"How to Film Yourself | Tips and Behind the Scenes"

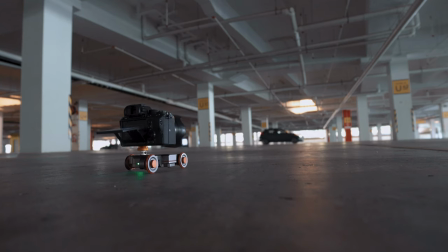Third I just ran the car and drive into the frame repeatedly until I get it right. Next is a shot that I always want to create. Basically I use a GoPro and attach on the side of the car where I can get kind of a low angle POV shot of the view. After getting all these creative shots I thought it'd be nice to go back to the basic of filmmaking.
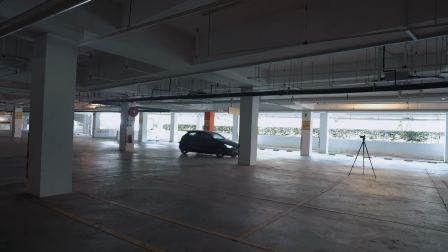So So all this shot was easily done by setting my camera on the tripod and putting the GoPro on the car hood. I think it's enough for me to show how I drive around the car park so I decided to park my car to the spot that I want. The car park itself doesn't have a very ideal light source so I decided to use my own light setup. For this setup I'm using one SLB60W, the one that I used for my previous video. This LED comes in very handy for this kind of situation because it uses battery instead instead of just relying on the AC plug. Which is very convenient for places like this where we can't really find wall plugs. After setting up the lights, I manually set the focus to the headlight and then I try to stop the car
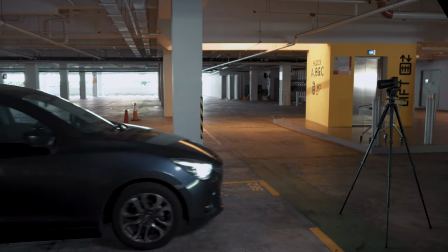where it hits the desired focus point at once without hitting the camera.
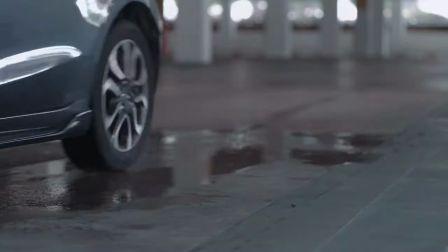For the next sequence, I'm going to show how I turn off the car. For the first shot, I used a 35mm with a motorized slider on a car hood.
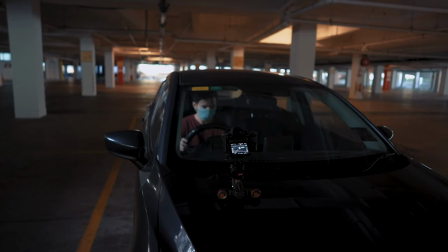So it can kind of give like a more cinematic pan shot. Next part is fun yet tricky because I need to shoot myself inside the car in a very limited space. It sounds a bit hard yet I really think this is the most fun part of this whole video. I can kind of force myself to be more creative. I can shoot whatever I want. I can get some macro shots of the car details.
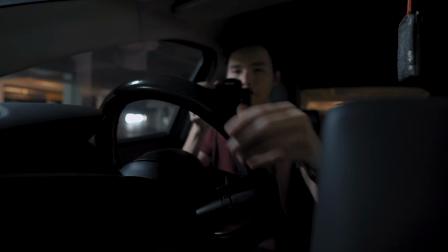I can get some wide angle, low, low wide angle shots of the handbrake I can get a fast handheld shots movement Basically I need to shoot as much as possible so that I have more options during the edit because I know this sequence is going to be fast
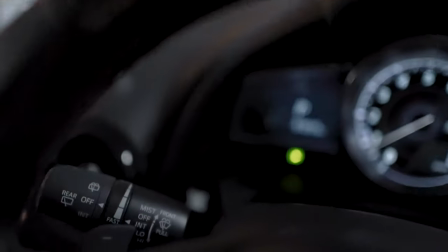After all the crazy shots, I thought it'd be nice to slow things down. So for the next shot I use a gimbal.
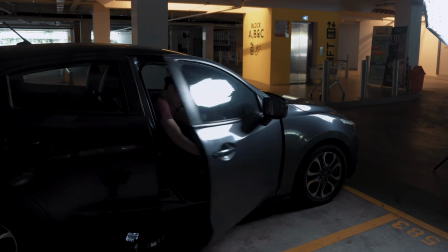I place the gimbal on the ground and then I lift the gimbal up when the time I close the door Somehow this shot gives an unpredictable result for the audience because I never used a one-take shot before this.
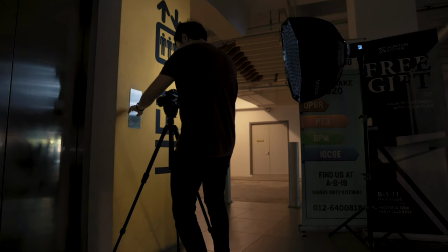Next I just do a quick pan so that I can translate to this shot where I click the lift button.
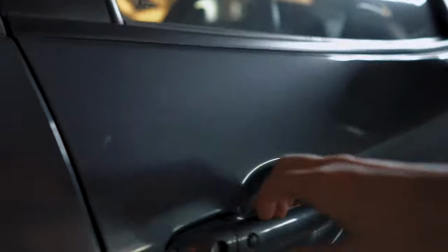Nothing fancy for this sequence. As I mentioned earlier, I want to slow things down. So I just set the tripod inside the elevator. I walk into it and then I do some several cuts of me waiting inside the elevator.
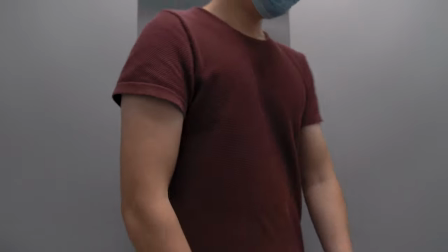Next, I use my gimbal again to create these follow shots of me walking. This shot might look impossible for a one-man show but surprisingly you can do it by yourself.
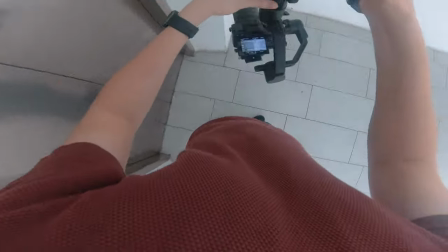First set your gimbal to invert mode and then choose your gimbal mode to lock mode.
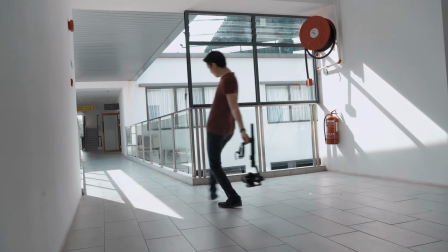Use a wide-angle lens with some patience and try an error. I believe you can get this result by your own. Next is a POV shot of me walking to the door while pulling out the key. In a traditional way, you would just pull out the key in a normal way. But I thought it would be boring, so to spice things up, I thought it would be nice to add spinning actions while pulling out the key. The result looks quite interesting, so I think it works.
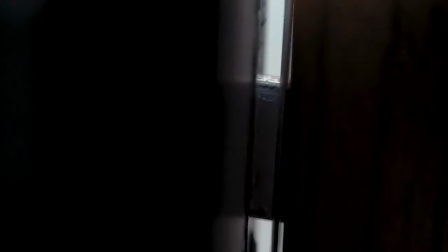As for the end shot, I thought it would be nice to show the interior of the studio. So I used a wide-angle lens and a motorized slider.
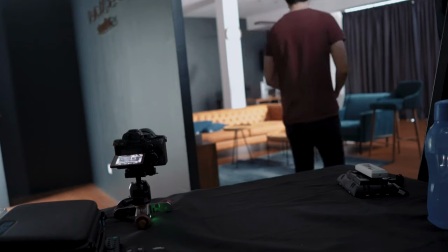By doing that, I put the slider on a long table so that I can get a long slide shot from the entrance to the interior of the studio.